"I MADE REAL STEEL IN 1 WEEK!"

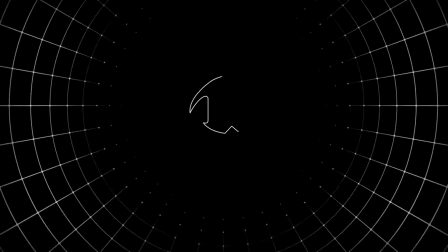I made my own real steel short film in Unreal Engine in just 1 week. Here's how I did it. Before we get into it, please make sure to like and subscribe for more content like this. I make a lot of short films and I also release behind the scenes stuff. So if you like that kind of thing, subscribe, like, and comment some ideas of other content you want to see. Also, make sure to watch to the end of the video. I've got a little surprise there, a little teaser for things to come.
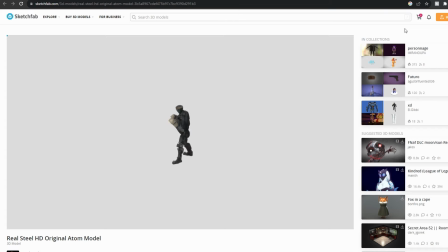You're definitely going to want to see it. All right. Let's get into it. First off, we're going to get some models. Links to the models in the description.
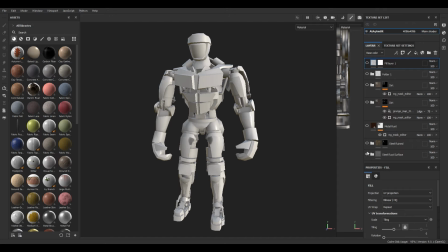They're a bit flat though, so let's retouch to them in Substance Painter and give them more of that photoreal look.
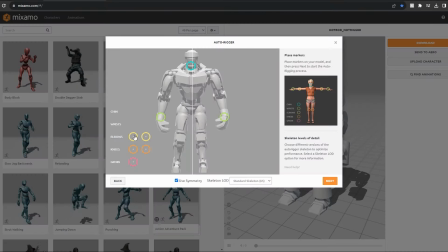I'm going to rig them in Nixmo. It's a free software, really easy to use, and it's pretty good at rigging.
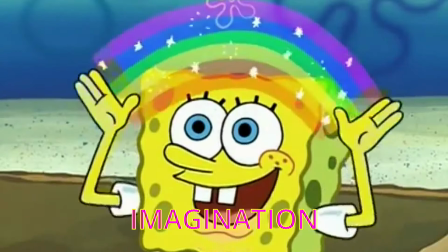Next up is making your environment. It can be any environment if you want. It could be the zoo, the underground, or the RBC stadium.
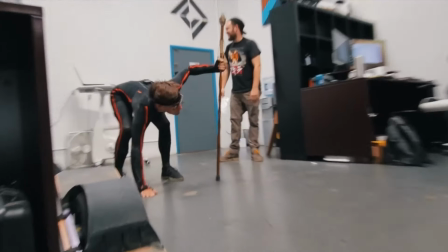I personally went with the zoo. Yeah, it's not bad. Next up is mocap. So first you've got to block out your mocap and then record it. I personally use Rococo. Not sponsored, by the way, but Rococo, if you like what you see, you like the shorts I'm making, you know, call me. Rococo, please. Please sponsor me. The strikes are killing me. Please. If you do, I'll love you forever.
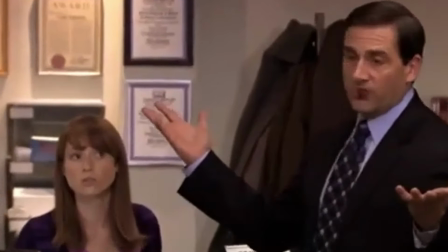Okay, bye. I don't know what the f*** that was. Anyway, so yeah, here's some footage of me recording the mocap. Having a great time, beating up my demons, past trauma, you know, the works. And now at this point, things were going really well, really smoothly. We were on track. I've got my environment. I've got my characters. They're all textured. They're rigged. I've got my mocap. Well, yeah, that was the problem. Something happened with the mocap. I'll just roll the tape. It was a painful time. It all got corrupted. I don't know, it's all gone. You watch back and it's all just inverted. The arms are like this, and I'm gonna have to re-record it all. However, this time, not just gonna be me.
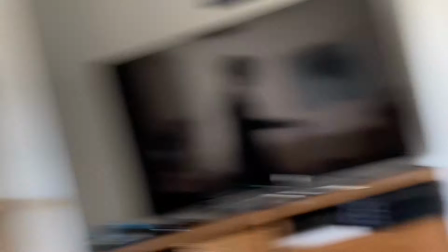So yeah, next time around I grabbed my brother, slapped him in a mocap suit and basically beat the hell out of him for an hour. Once all the mocap was re-recorded, we're now able to bring it into Blender,
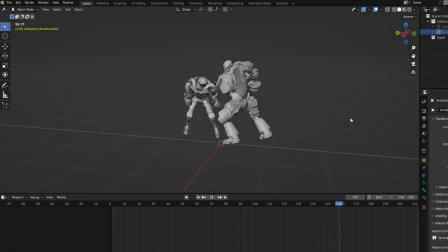retarget onto our models, and then bring those models into Unreal Engine.
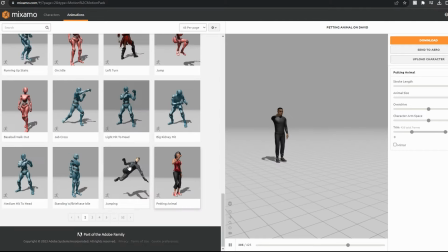Add some characters for the crowd using Mixamo's huge library of characters and free mocap, by the way.
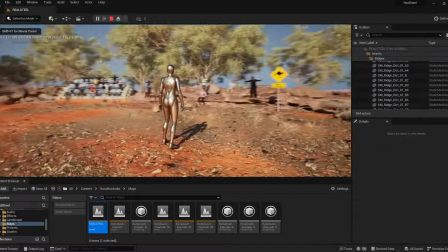They look pretty bad close up, but we're just going to be using them to fill out the background, and they're going to be out of focus and disguised by motion blur most of the time.
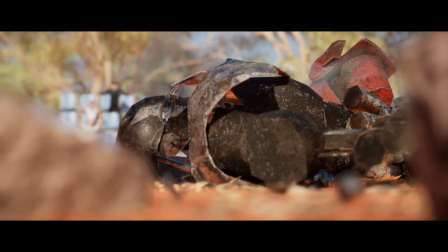Then we're going to add some sparks and smoke for that added cinematic look.
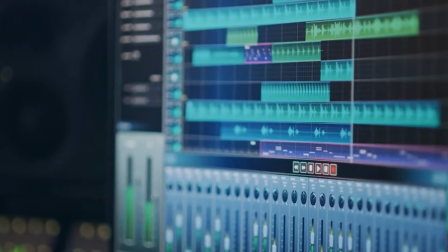Once we've got all our shots lined up, we're going to hit render, do some sound design, color correction, and now you've got yourself an awesome robot boxing match. And there you have it. Now, could this be better? Well, the short answer is yes, but I did this in a week. The challenge was to do it in a week. So the fact I was able to create something at this caliber with a coherent story in that amount of time, I'm pretty proud of that. If you enjoyed this video, punch the like button, punch the subscribe button, and leave a comment. Let me know what you thought. Do you like this kind of behind the scenes footage, or do you just prefer the kind of short? I'm interested to hear what you guys think. And as I said at the beginning of the video, those of you that have stayed to the end, got a little surprise for you. Please enjoy this teaser for the next short on its way.
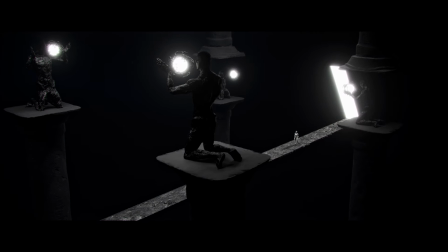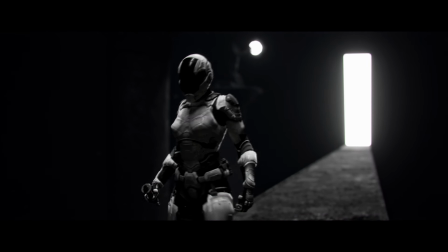I've come for you. Saw you.